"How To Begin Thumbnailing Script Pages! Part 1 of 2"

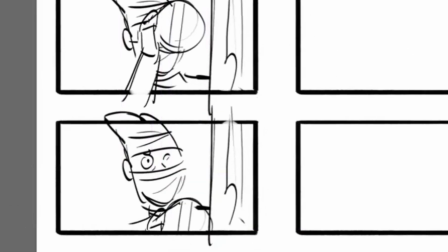1974s
And I'll just erase some of it here. And so now I'm already showing you a little bit about his face, but I still don't see his entire face.
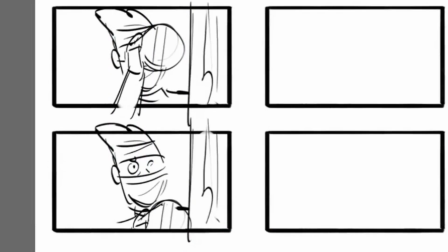1982s
So what if I'm thinking in my head, okay, well, what if I want to do one more drawing to reveal him? And I want the tree, so I'll make a copy of that, and I'll pull that down here.
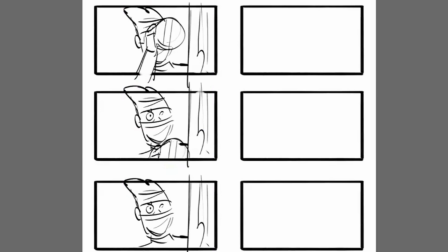1994s
And then I might do one more drawing of him pulling his hand up and actually pulling this face mask down to reveal his entire face.
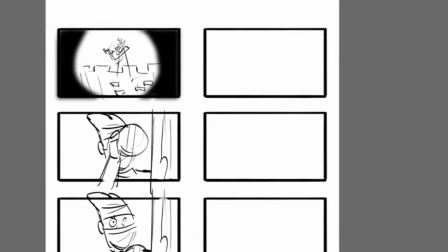2001s
And when he does that, then I would see him, I'm not going to it can be a little faster for me just drawing it, but he can be like this. He's got a little scar here to make him look tough. And the scar kind of implies there's something about him we don't know yet.
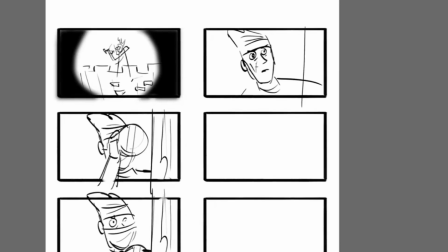2017s
Here's the tree. And even his hand could be, like you could see the mask down here. And this is his fist holding the mask. So that lowers it. And now we get a good reveal of our character. The eye line looks really crappy.
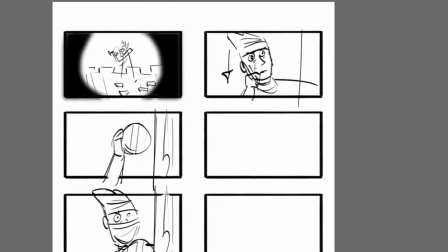2028s
One thing is we always want to make sure the eye line is consistent with our characters and in the direction that they're looking. So we want to make sure that he's always looking towards screen right.
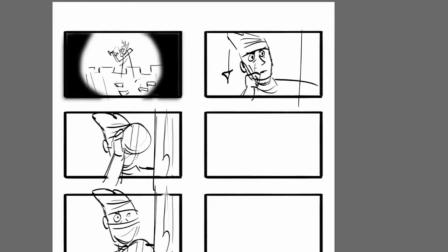2043s
Looks a little bit better. So now I finally have the reveal of my character. Let's go back to the very top.
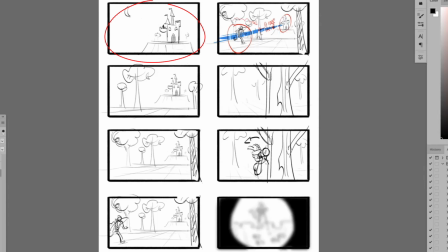2048s
And each one of these is answering the question. Here's the castle. We're pulling wide. We have a guy running up to the thing. Like who? And as we see this happening, the audience is asking, hey, who was that guy? Well, we're going to slowly answer that. Cut to the tree. He pops out. He looks through here. It's blurry. And then it gets clear.
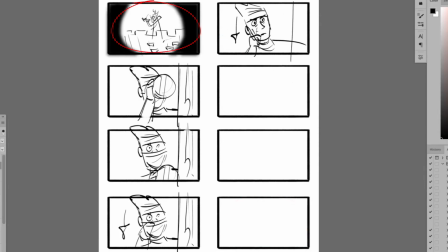2066s
We see the point of what he wants to look at. Then we can even add this, which I think would look kind of cool,
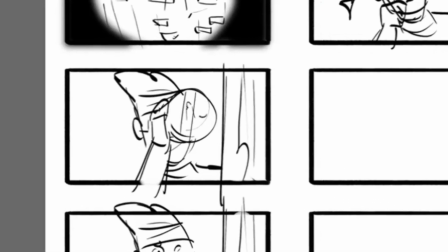2071s
is if we saw a little bit of a reflection in this glass like this, and then he pulls it down.
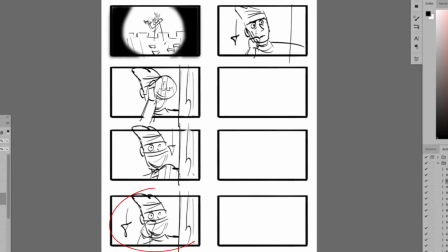2078s
Now we're revealing what this guy is, and then he pulls down the face mask as a final reveal.
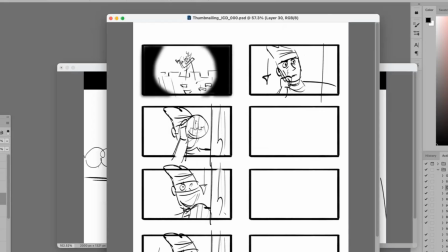2084s
So now we have fulfilled all the story points in a way that is slowly unveiling information. That's the word I was searching for before. Slowly unveiling information bit by bit to pull the audience into the story to make them interested.
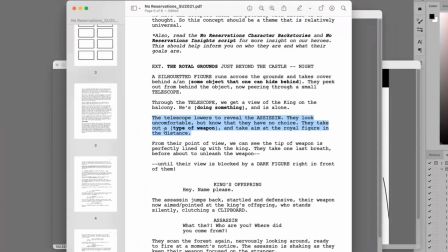2100s
And then tonally, I know that as I read it here, from this point of the view,
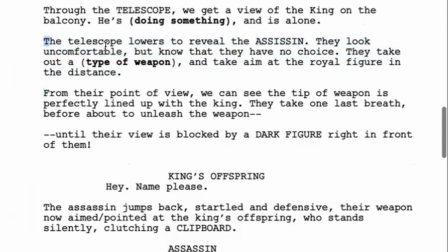2106s
the next thing I have to do is I revealed our assassin. Now they look uncomfortable. So there's acting I have to do to make this character look uncomfortable, but they know they have no choice. So I know I have to make them look uncomfortable, but then get a sense of resolve on their face. So that's a lot of acting I'm gonna have to figure out.
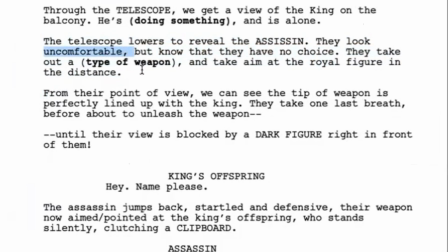2124s
And that would probably require me to look in a mirror and do the acting with my face and like, okay, how does that feel to look sad, and then to have resolve. Once I do that, then they would pull out their weapon and take aim. And then I have to figure out at a certain point that their view will be blocked by a dark figure.
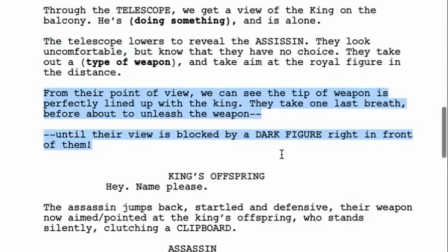2142s
So that's me reading down the road, figuring out, okay, do I need to have the camera wider when this person pops up? I have to start making those considerations, and those are kind of the chess book moves, or the chess moves that I always have to figure out.
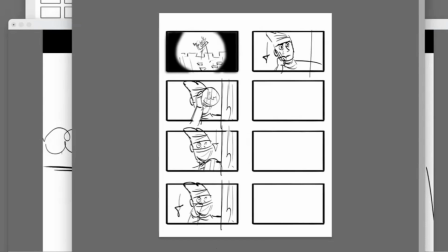2157s
So anyway, this is kind of the thumbnailing process that I would do, that I encourage you guys all to do. Now, I've made the decisions I made,
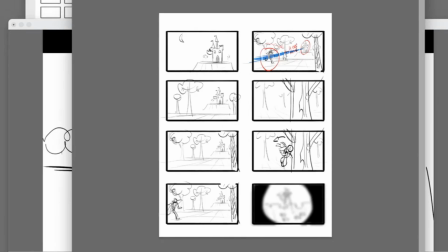2168s
and the reason why I can kind of go quickly in this is that I've been boarding for so many years that when I can see these shots in my head now,
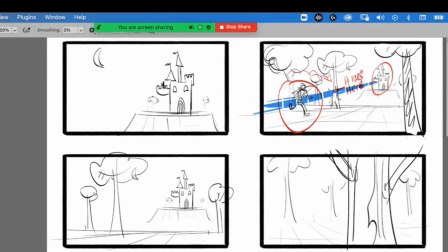2177s
only because I've been doing it for, God, man, almost 30 years now. So I have a slight advantage. Doesn't mean you guys can't get here. And also, the way I told the story, you guys might have different ways of doing it. You could even shoot it, there's many different ways of introducing this character.
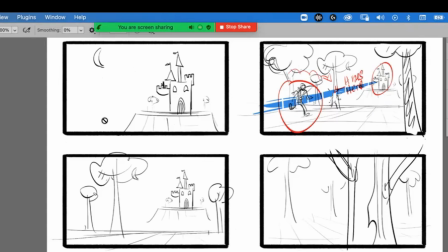2195s
He can come from the other direction. He could just pop up if I want to do something. If I want to do something different, what if I did this shot here of the castle, and then in the immediate foreground, a head pops up like this, and there's like an arrow on their back.
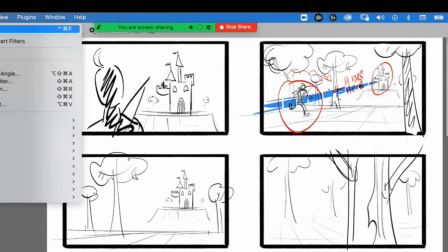2210s
And in the beginning, to keep the focal length like this,
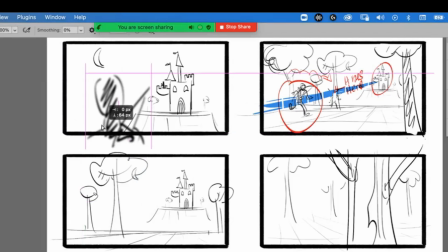2215s
I could do something like this where this guy pops up, and then we rack focus to that guy and the background goes blurry.